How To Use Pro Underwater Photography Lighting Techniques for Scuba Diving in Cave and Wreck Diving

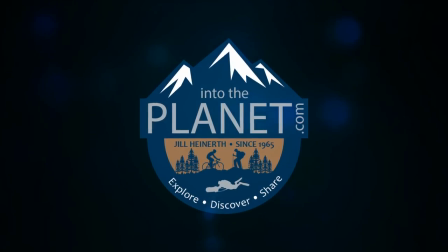0s
Welcome to Into the Planet. I'm Jill Heinerth.
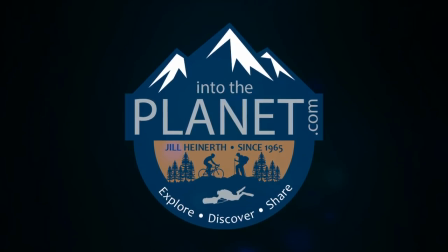5s
Join me for scuba diving tips, tricks, and exciting expedition files.
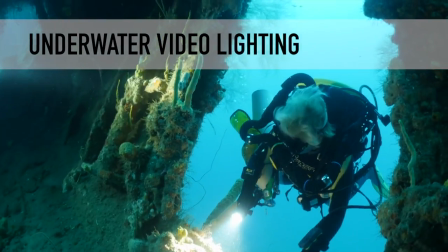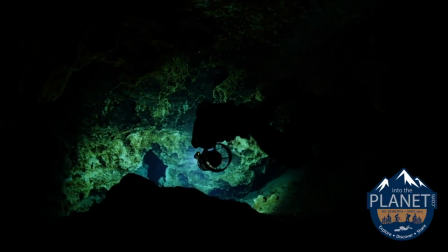16s
If you're an underwater videographer, you've probably wondered how we light some of these interesting shots in the overhead environment.
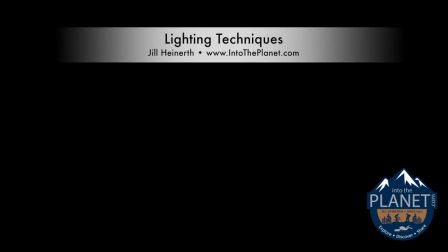23s
Let me walk you through a few shots.
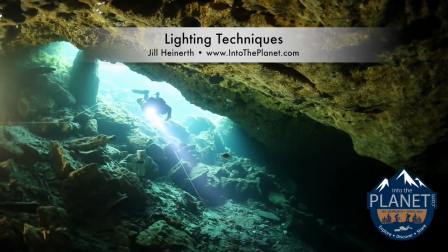25s
In this one, the diver's got a handheld light, but we were also supplementing with some light on the left-hand side of the frame.
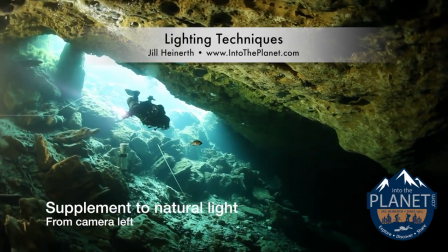33s
You want to balance the natural light so you can still see the beautiful light streaming in the cavern or the wreck diving environment.
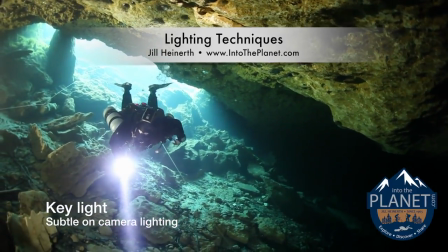41s
A key light is a light that's on the camera and it's just pointing forward and illuminating the foreground subtly.
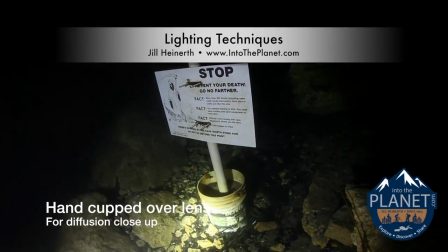50s
Here when you're really close to something you may need to use your hand like a diffuser and cup it over top of the light.
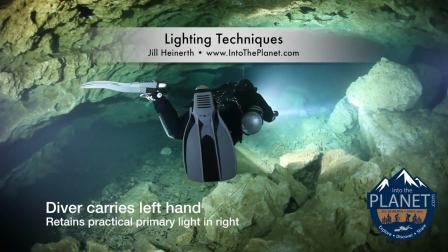58s
This diver is carrying a large light in their left hand and they've still got a primary light in their right hand that they're moving around to illuminate the environment.
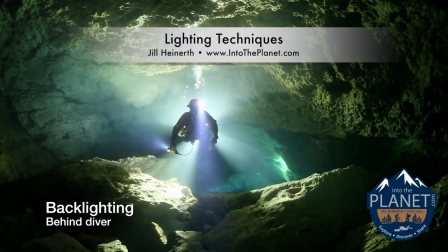71s
This diver is lit by a classic backlight.
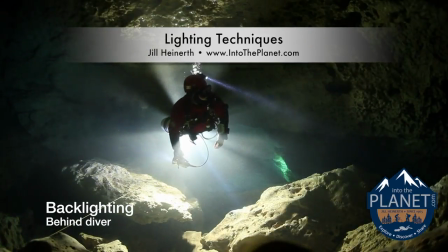74s
That's a diver following the light and shining a light straight towards the camera, but using the diver's body to block that light.
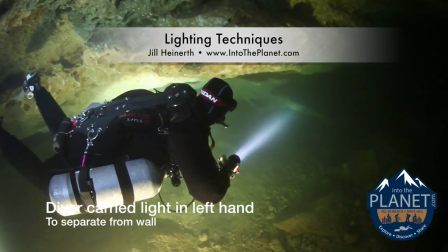85s
In this case,
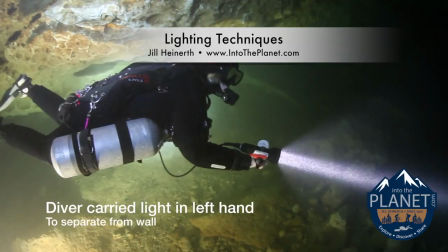86s
there's a light in the diver's left hand that's separating them from the wall as well as that primary light in the right hand that's searching around
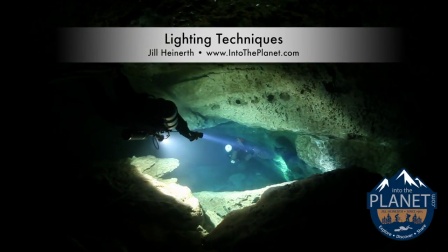95s
in some logical motion here we've just got light blazing
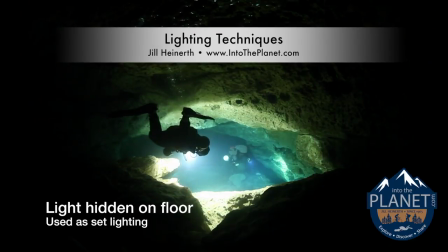100s
straight ahead we've turned everything off on the camera and that gives that dark gloomy
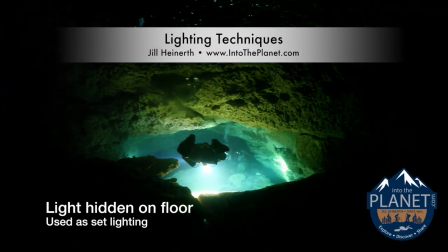104s
kind of interesting feeling so there's lots of ways to be creative in lighting the underwater
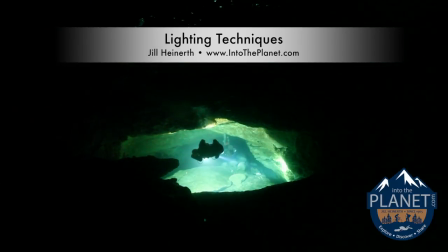112s
environment especially in an overhead environment get creative and experiment and you'll be amazed at the results you'll come up with.